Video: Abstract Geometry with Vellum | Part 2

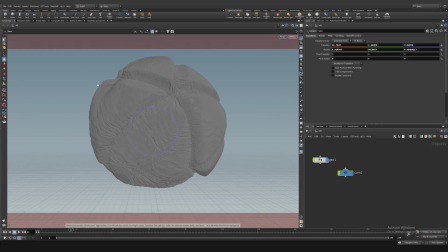0:00 So let's get to rendering. I'm going to start by creating a camera. I think we can try to start with close-up and increase the focal length.
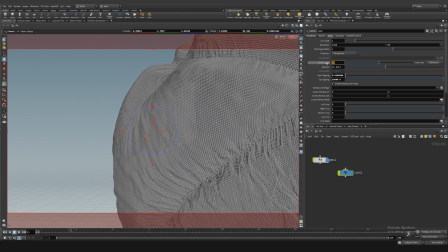0:10 I think that 200 will be enough here.
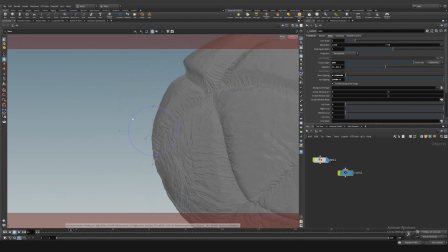0:13 Setting a large focal length when rendering close-ups is one way to create a shallow depth of field effect in an image.
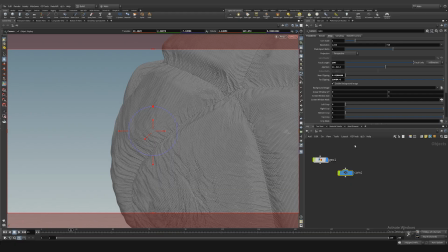0:20 This effect is used to emphasize specific objects or details against more blurred elements, resulting in more expressive and visually interesting compositions. Next, let's create light dome and select the HDR map,
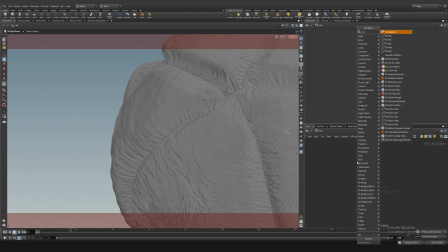0:37 and then create a material. Let's create a material builder and drag and drop it onto the geometry.
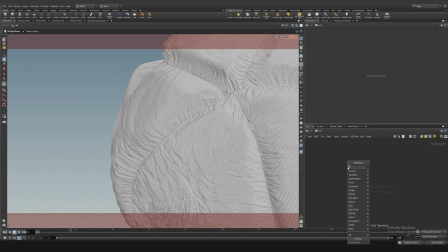0:45 And we'll also create a redshift drop.
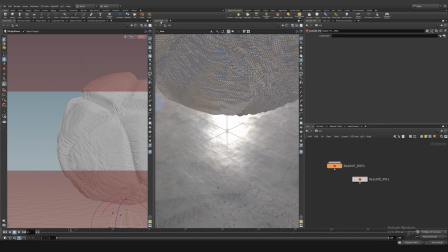0:50 Let's split the screen into two parts, and on the right side, let's go to redshift render view.
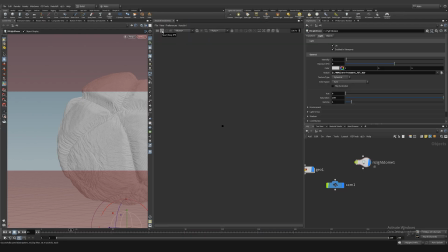0:56 So let's try to render. Yes, this is what we get. First of all, let's switch off background and adjust the shader.
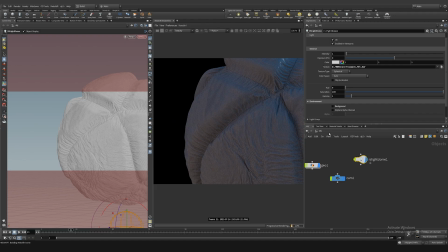1:11 In this setup, I did not use diffuse color, so let's set it to 0.
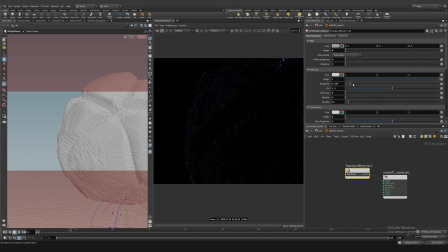1:19 And let's do a little bit less roughness so that the highlights are less blurred. Also, let's make the background white.
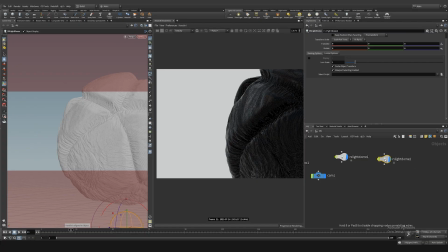1:32 Let's create another light dome with no texture, just white color. But we see that now from it go strong reflections on the geometry.
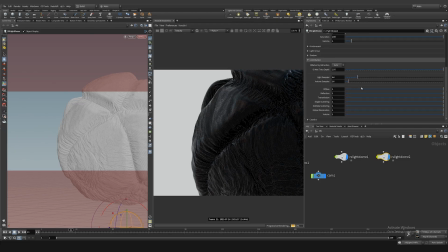1:41 And to make the picture more contrasty, we go to the contribution tab and put all values to 0, so that from this light source there was no interaction on the geometry, only the background.
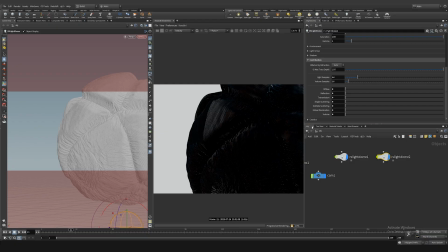1:54 And now you can just rotate the dome light to find some interesting looks.
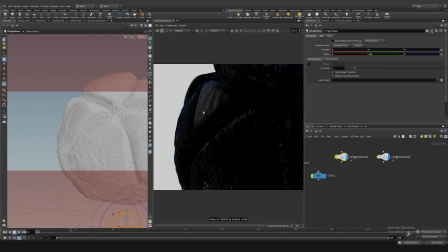2:07 Like this. But what I don't like now is that the color is too strong.
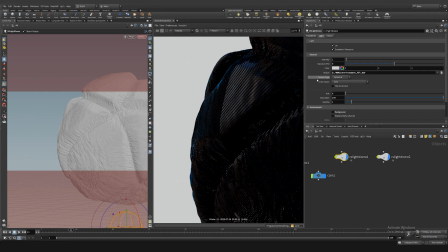2:12 So let's make the saturation lower so that the reflections are more monochrome.
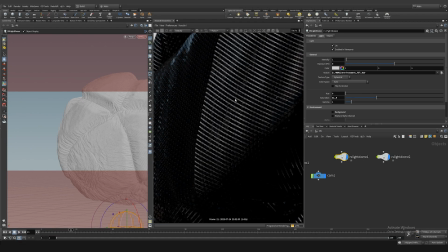2:21 Let's reduce the cusp angle value in the normal node.
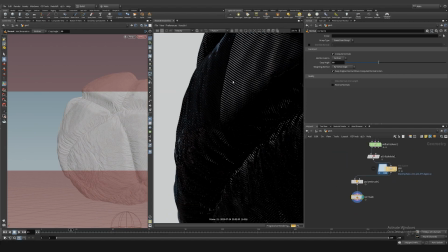2:26 Reducing the cusp angle allows for more accurate representation of sharp corners and transitions between surfaces. If the cusp angle is smaller, the normal node will treat the finer details of the geometry as separate surfaces,
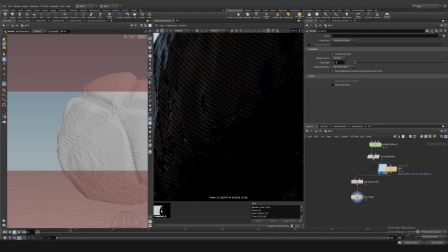2:39 and it will calculate normals for them independently. This can make the visualization more realistic and accurate.
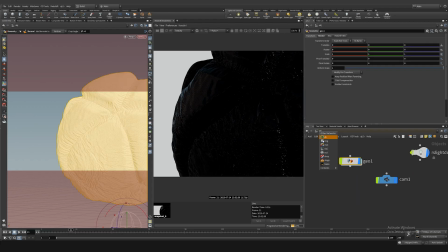2:45 We can compare how it was and how it is now. And I think we can bring the camera in a little bit closer.
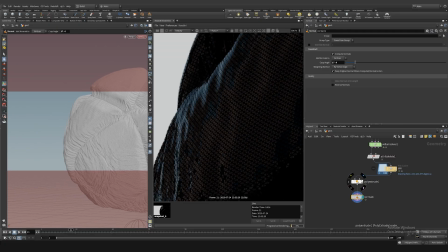2:55 Just a little bit. Let's see. And thickness scale maybe a little bit smaller.
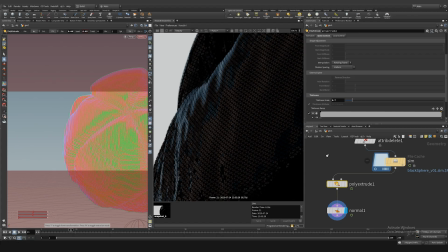3:06 Maybe something like that.
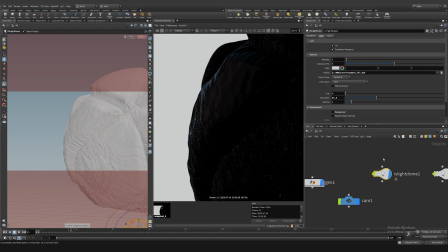3:12 And let's rotate the light dome a little bit more. And maybe we'll find some more interesting looks.
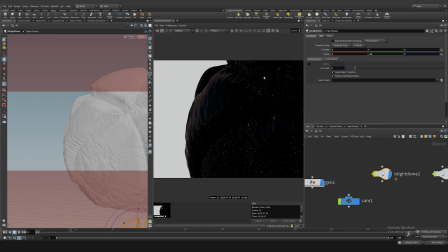3:25 Actually, I already like that there's some highlights that are here now. We'll turn it on bokeh. And we'll pick a point somewhere in the middle of the frame.
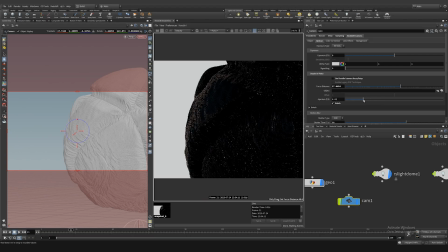3:43 Let's make the aperture a little bit smaller so that we have a higher blur area.
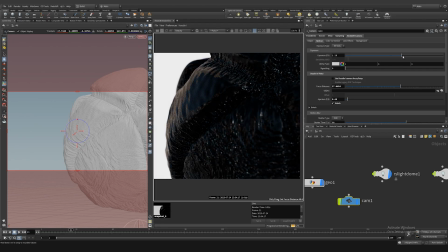3:55 And we'll add a little bit of color correction, increase the exposure, and a little bit more contrast.